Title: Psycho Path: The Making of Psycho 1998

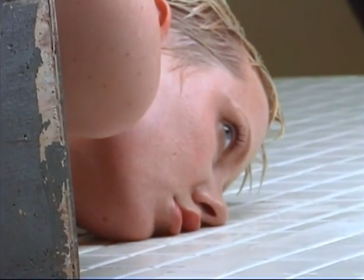Toast to the whole crew, excellent crew, and on to the next week.
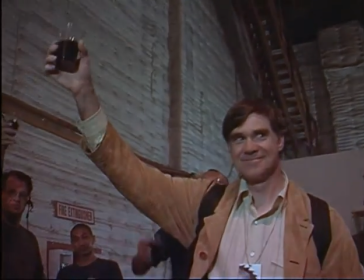L'chaim! L'chaim!
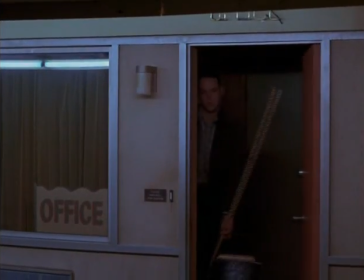Action!
I felt that the cleaning up sequence should be a long one.
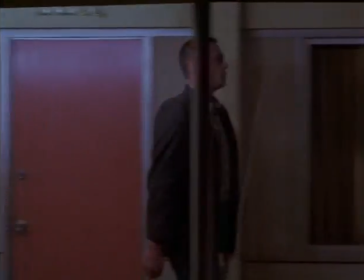You just were going to need time to understand that the star of the movie was dead.
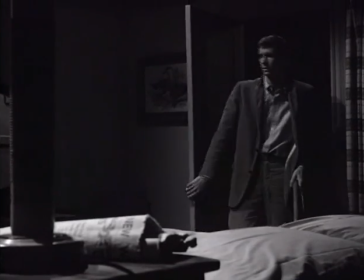But you've already made a kind of switch over to him because you know that he's doing it to protect his homicidal mother. So is Vince playing at 3D? No. Certainly never entered my mind that I was writing about a man who was gay. I think these kinds of things began to be said really much, much later when homosexuality was much more accepted. people go back over old movies and
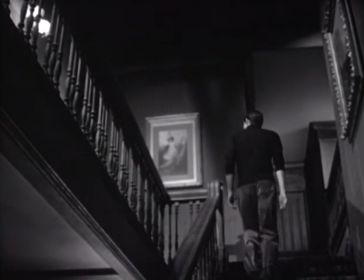look to see what might have been a subtle implication because we couldn't do more and lots of people find that and I think it may very well
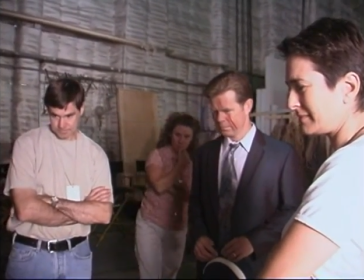be there. The scene where I get killed, Norman's mother jumps out and slashes my face with a butcher knife.
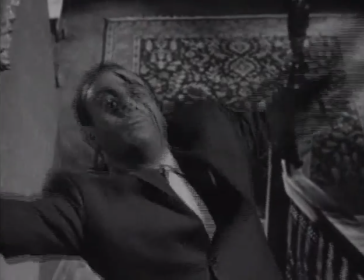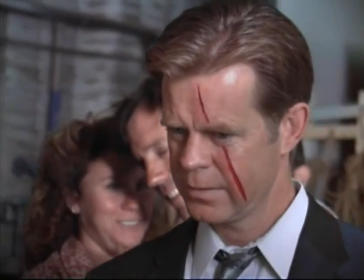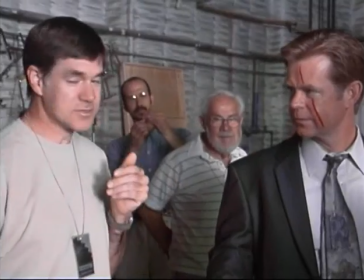He looks like he's floating. Yeah, well that's the part I like about it. Oh, you like that?
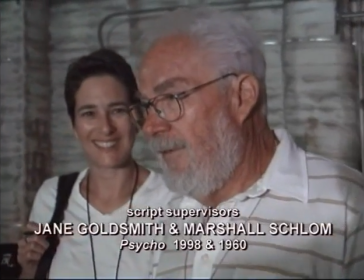The effects guys hate that shot, you know, because, you know, their whole thing doesn't look real.
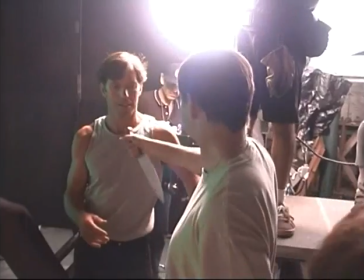Doesn't look real. But we, of course, like the fact that it doesn't look real. I don't think Hitchcock was striving for realism the first time.
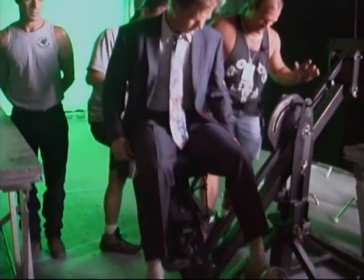Realism isn't the point. This is Arbogast's experience of dying. He feels himself sort of floating off into oblivion.
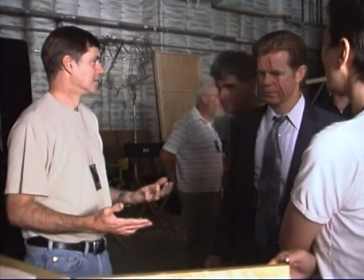I mean, it is an effect and it does look, look, surrealistic.
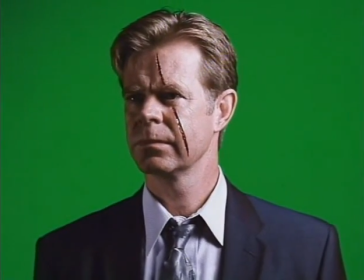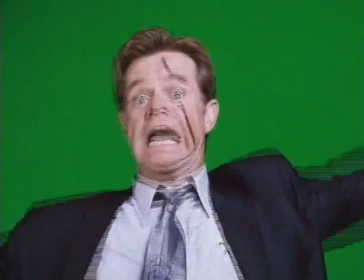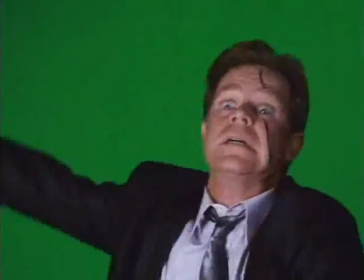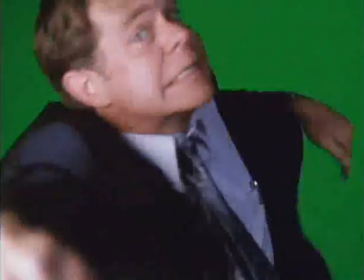Cut!
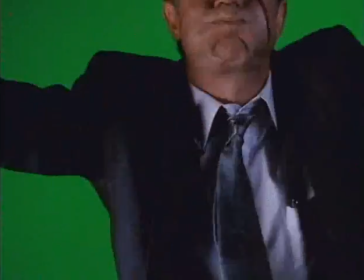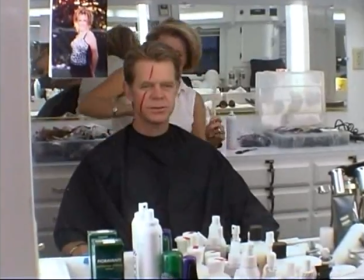it's over.
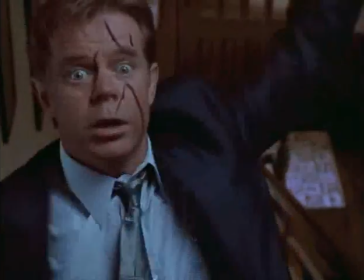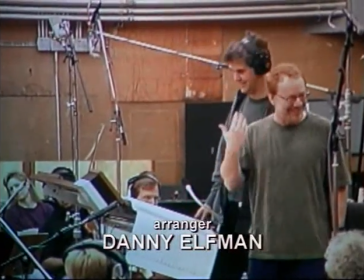You know what it's like, this in your head every night and you kind of go to sleep?
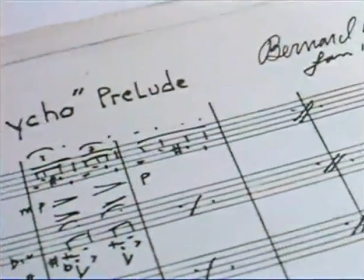What the titles are supposed to do in any movie is lock your audience into the tone of that movie. And the tone of the main titles for Psycho is just really frenetic. What it does is it gets you in this kind of crazy way of thinking.
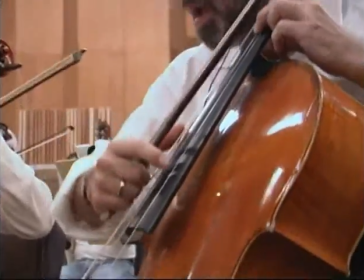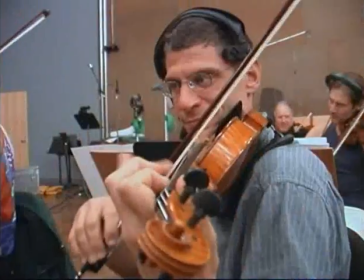It's written in 2-4 time, which means that the bars go by incredibly fast. and when a musician sees 2-4, it usually means something vigorous. The original recording was a mono score. By doing it in stereo, you get it going boom, boom, boom, boom, boom. I wanted to do a recording that was very close and dry and very aggressive to
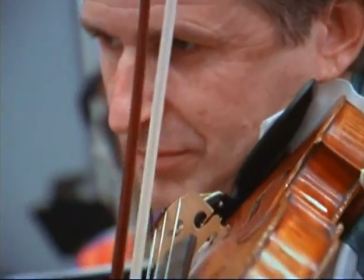try to give you some of the feel of what the original did blasting out of the speakers with no fidelity whatsoever,
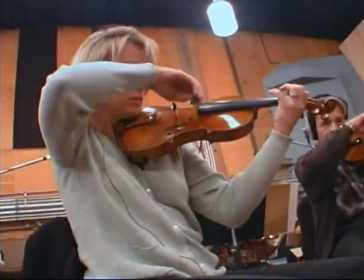taking an old-fashioned approach and doing a contemporary recording.
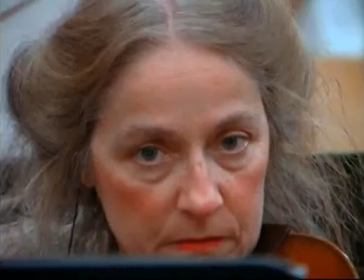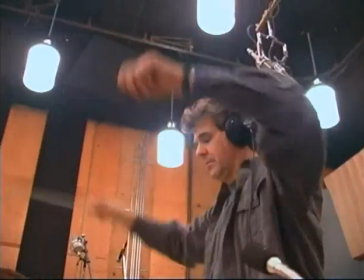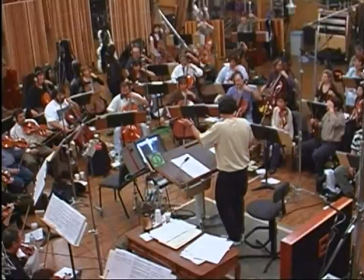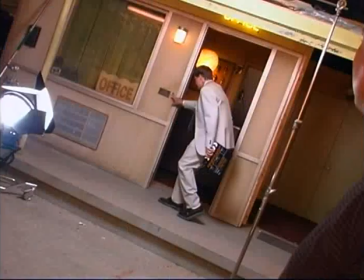As cinema grows older, it's only 100 years old. You know, the cinema 300 years from now, these things will happen. And this can also be a way that we can learn to tell a story to, you know, people again.